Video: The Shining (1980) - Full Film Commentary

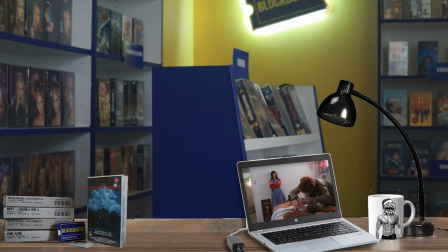12:14 Here's that footage that is brand new to Europeans. Now I have to talk about this aspect here. This is very, very new to Europeans. And it really helps one interpretation of the film that Rob Agar popularises,
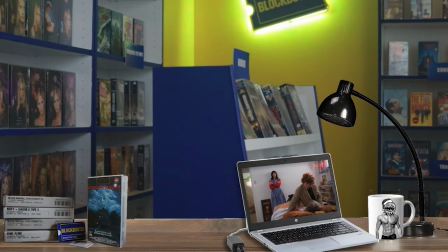12:29 that there is a non-supernatural horror in The Shining, which is based around child abuse.
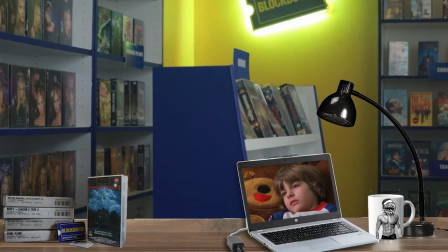12:39 Look here how Danny's vulnerable, how that bear behind him is looming, a sort of imposing in a kind of threatening manner when we get that shot. The fact that he's in the bed with no trousers on, it's a little unusual.
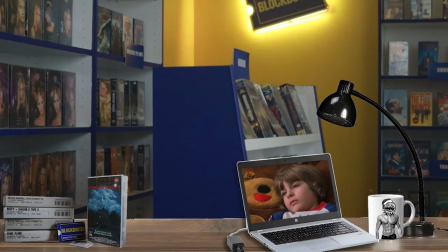12:54 Why does he not have trousers on? It's a little bit unsettling.
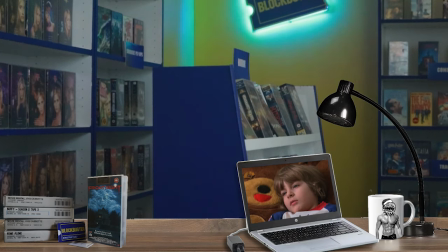12:59 And what he's talking about here, discussing Tony, it's also unsettling.
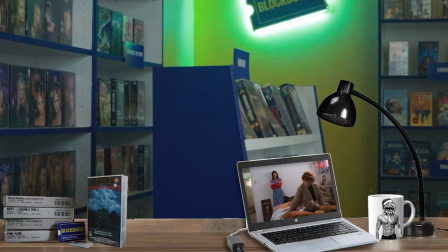13:05 It might sound unusual, that focus on the bear looking sort of uncomfortably close to him.
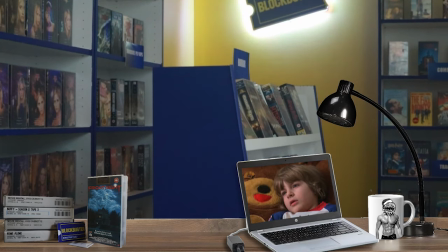13:11 You're going to see a bear later in this film. Or rather, you're going to see a man dressed in a bear costume.
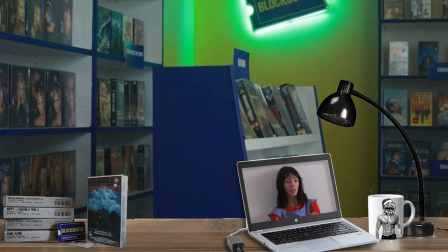13:20 It's building up this unfortunate, imposing sexual connection here.
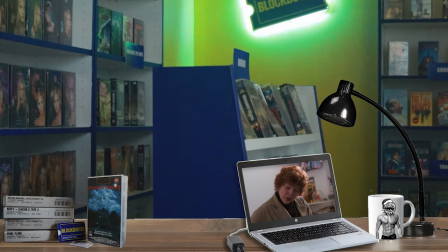13:27 The best person to read on this is Rob Agar, but I will bring in a bit of his theories. This is all meant to be unsettling, kind of intimate.
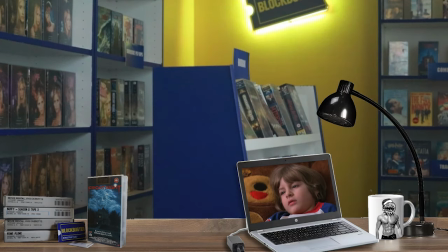13:39 You're going to see future scenes which build up a sort of sexual threat towards Danny that might be one interpretation of what's actually going on there.
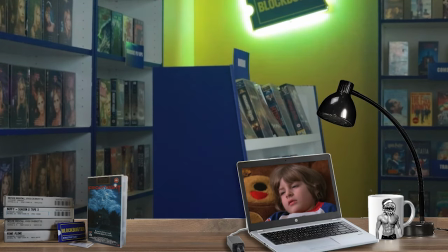13:48 Now, as much as I like and am very convinced by Rob Agar's theory, which he explains in his video, Jack the Abusive Father, I should point out that Stanley Kubrick would disagree with it in part, if you could get him to explain things very openly,
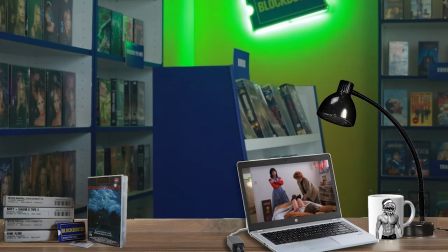14:06 because he said ultimately The Shining is about supernatural forces, but he wanted to keep you focused on plausible, natural explanations that slowly got edged out until ultimately you are left having to go with a supernatural explanation.
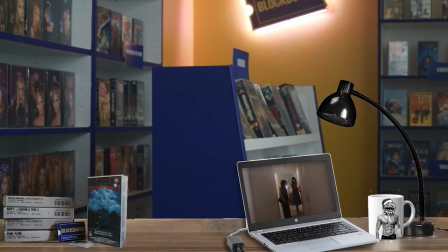14:23 That moment from the few interviews you can find from him, some few discussions and some
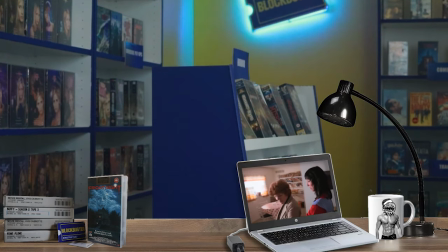14:31 evidence in the documentary The Making of The Shining by his daughter Vivian Kubrick,
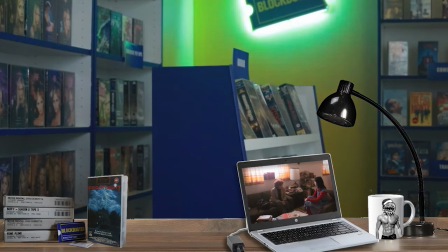14:36 ultimately that moment where you do have to go for a supernatural explanation is the moment when Jack is let out of the cold storage that he's locked in. Although, a counter to that is that Rob Agar also did a video explaining a bunch of ways where Jack could have got out of there that are non-supernatural.
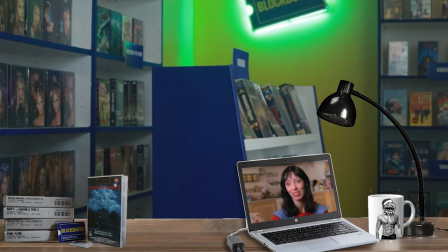14:54 So I guess the option is still open there.
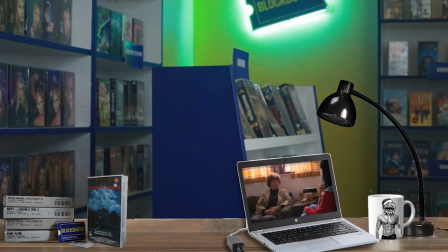15:00 Something I'll pick up on here quickly that I'd like you to look out for is what Wendy is interested in.
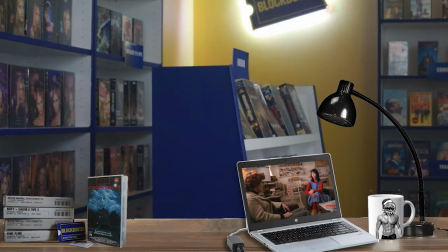15:08 Now, she gets a lot of flack here. Shelley Duvall, who was not a famous actress in this.
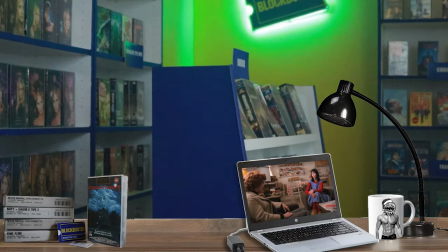15:15 She had done some work with Robert Altman, but otherwise she was a character actor who was not hugely well known.
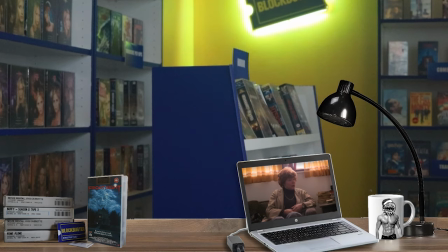15:21 So this was a big step up for her. She gets a lot of criticism.
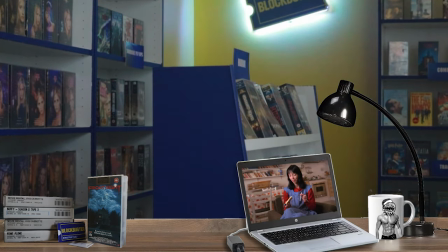15:27 Stephen King, very disappointingly, but perhaps now
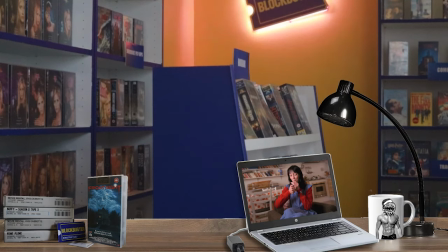15:32 post-2016, more understandably, really disliked the portrayal of Wendy and called it absolutely misogynistic. In this scene, I don't go for that at all. I think when Shelley Duvall is doing an amazing job here,
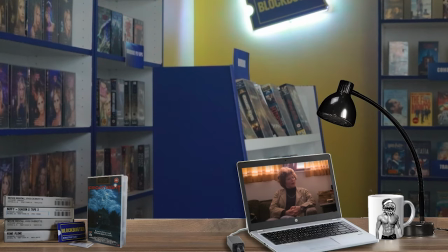15:49 trying to keep up a front, trying to keep up a brave face, when she's describing
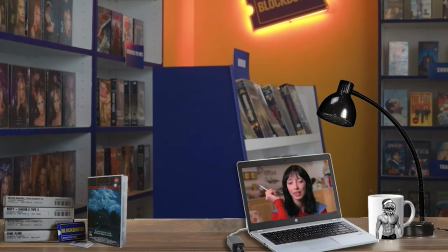15:57 the trouble, basically the abuse of Danny by Jack, this injury that we'll get more details on later in the film,
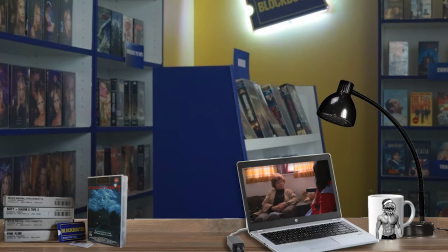16:06 you can tell from her subtle acting that she doesn't really believe what she's saying. She's trying to brush it off as purely an accident, but you're getting it communicated to you that there's a lot more to it.
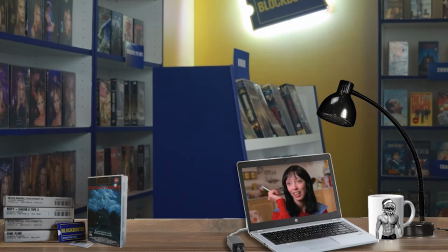16:19 That's great acting.